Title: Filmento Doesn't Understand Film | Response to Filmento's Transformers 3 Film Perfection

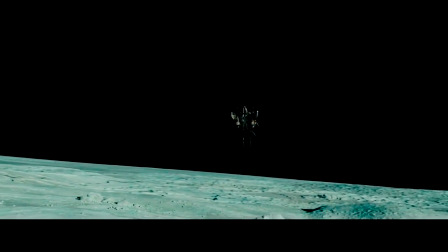737s
But the reason the plot ultimately feels much bigger and more significant than what it is at face value is because when the movie opens,
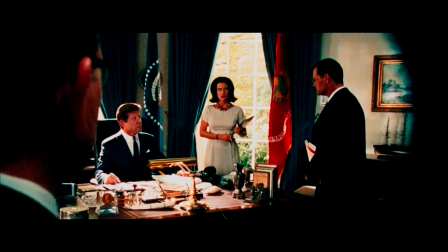744s
it immediately begins building it upon something that every single one of us has knowledge of,
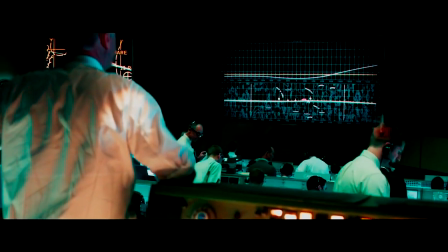749s
the Cold War space race.
We now have had confirmation of loss of signal from the Apollo 11.
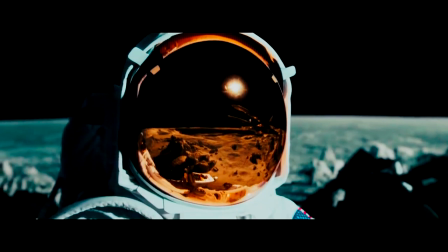757s Neil, you are dark on the rock. Mission is a go. We have 21 minutes.
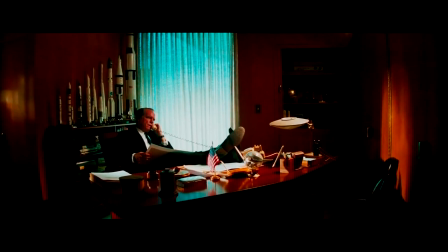763s
Right, so it turns out that the actual classified reason the Cold War space race took place is because
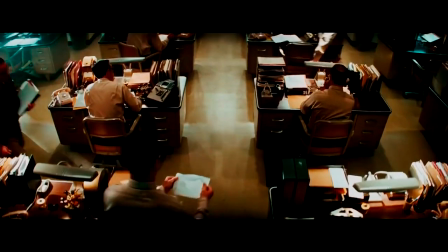768s
an alien ship crash-landed on the moon and the US had to get there before the Soviets,
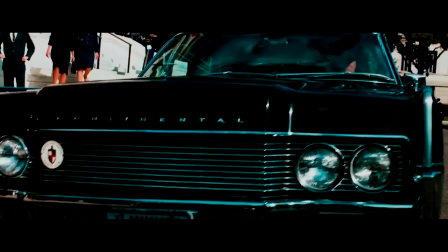773s
which in the moment already creates this very effective sense of mystery and urgency.
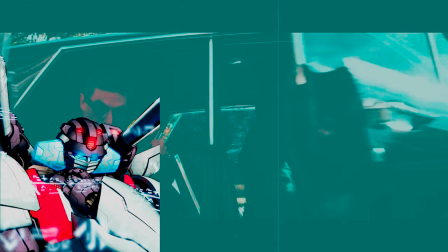778s
Tying in the space race not only gives the audience the relation of events in terms of when they happen, but also to address concerns in the plot. The human race were aware of the Ark crashing into the moon, so they investigated it, using the space race as a cover.
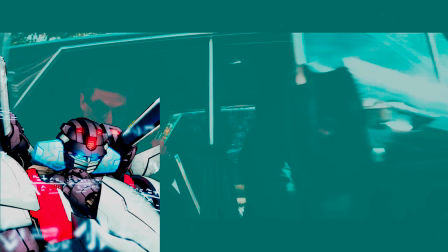794s
Otherwise, plot concerns would ask why humanity didn't notice the Ark, and the movie spends time away from the explosions to explain further why we didn't learn about it before in the previous movies, since according to this movie, it was buried on purpose to protect the invasion plot.
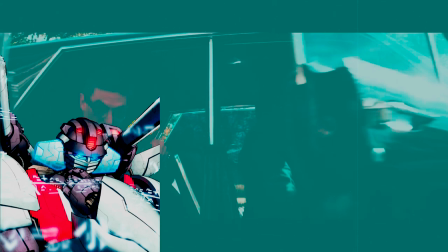811s
The build-up Filmento mentions is entirely based on the film's execution, rather than if you spliced your plot with a historical event. Tying to a major event doesn't always make it more special, and ignoring the alternative benefits such a method adds is short-sighted.
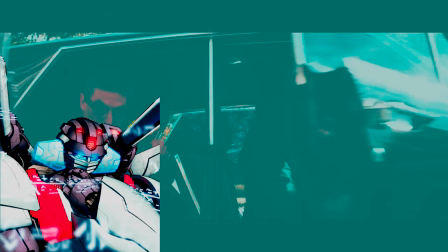828s
Why are you so simplistic, Filmento? You shouldn't be if you are teaching others about film.
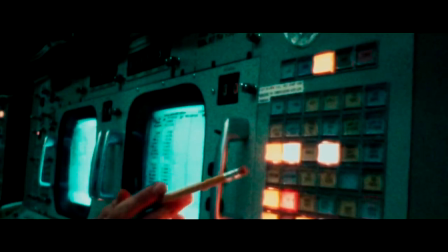834s
We're getting secret meetings with the president. We're getting to witness an event the entire world was lied to about.
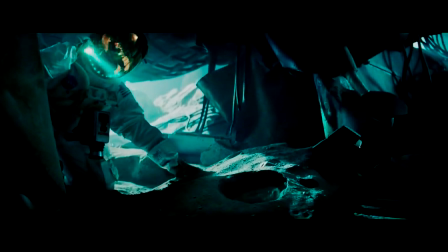840s
We're getting to watch something that honestly doesn't even feel like a Transformers movie,
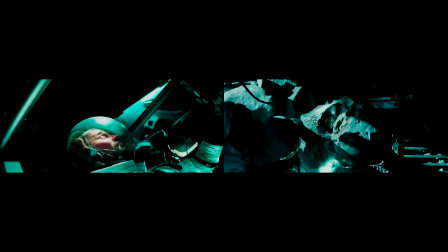844s
but instead more an extension to this real life event that all of us all around the world do perceive as a significant moment in human history.
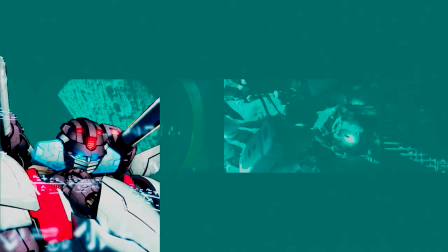853s
I guess I'm gonna go hardcore fanboy about this, but the concept of human history being affected by influence of the war between Autobots and Decepticons is nothing new. Hell, the first movie outright confirms that studying Megatron and the Allspark helped humanity advance in technology.
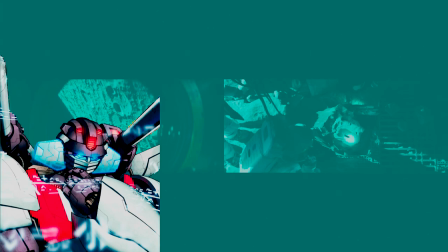871s
You failing to notice that doesn't make the plot of Dark of the Moon suddenly more special or unique.
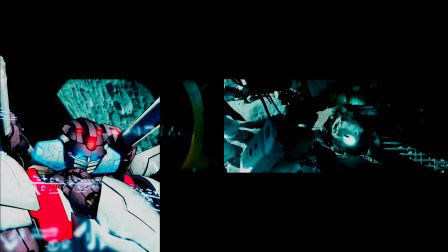876s
Research more about your topic, Filmento. And it's this pre-existing mental value that the movie infuses into the plot.
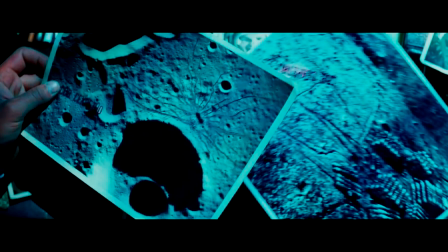884s
The plot of the Decepticons manipulating the real-life space program and its key personnel in order to fulfill their goal of invading the Earth.
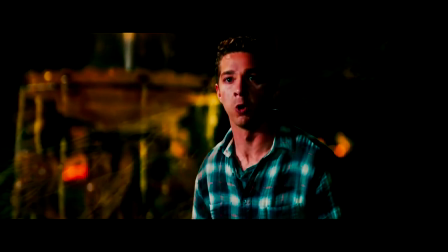892s
Turns out that the reason the space program stagnated after the 60s is because the Decepticons didn't want humans to find what's hidden there.
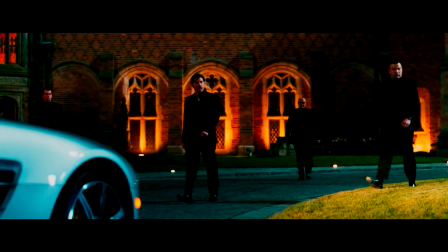899s They came to my dad and they told him to do some creative accounting. They get way too expensive to ever go back.
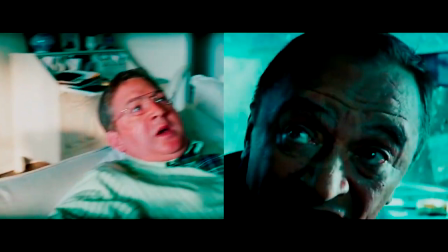904s
Turns out that key NASA and ex-Soviet space employees are suddenly dying left and right because we're in the endgame now.
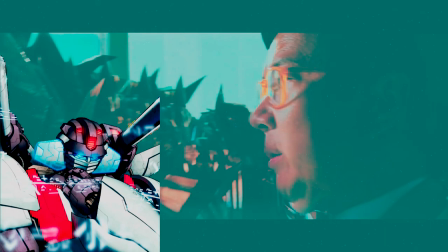910s
Wow, what a creative way of tying real history and the plot. I would reasonably say this is a good writing worth seeing the movie for, and a strategy I would recommend other filmmakers to aspire to do for their projects. It involves a careful understanding of history and the effort to tie it together, thus showing your skill as a writer as well.
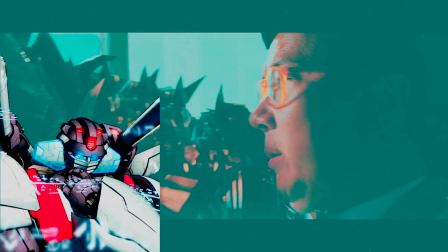930s
Filmento just glosses over this positive aspect of the film and instead doubles down on explosions.
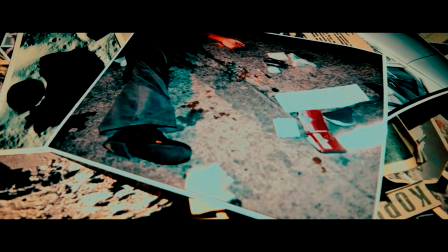936s
Turns out that everything that has happened from the 60s to present day is because...
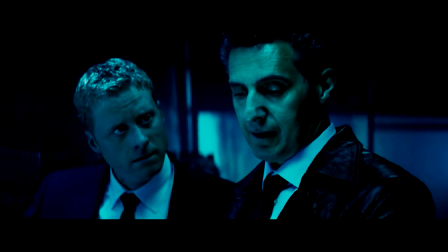941s Before Apollo 11 ever got there. The Decepticons have the ship, they have all those pillars.
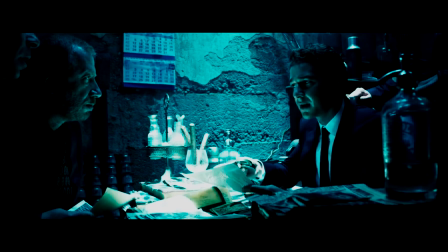946s Why would they leave Sentinel when he's the only one that could use them? He's the one thing they still need.
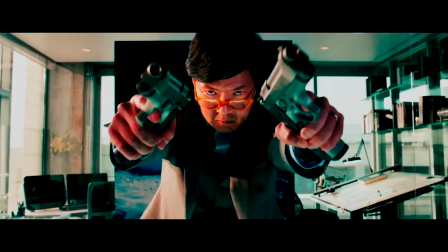950s
And even though Michael Bay's goofy tone admittedly doesn't always help, the basic crux of it is this.
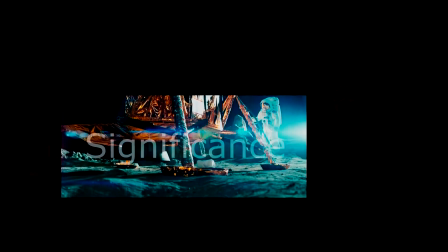956s
We all know the moon landing is a massive historic event, and so if the moon landing is actually just a tiny piece of this film's giant plot puzzle,
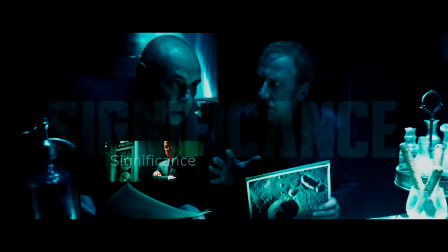964s
then whatever that plot puzzle is has to be pretty damn massive as well.
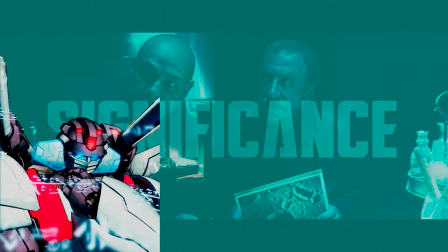969s
The act of infusing real-life events doesn't automatically make the movie more significant. Take the movie 1917.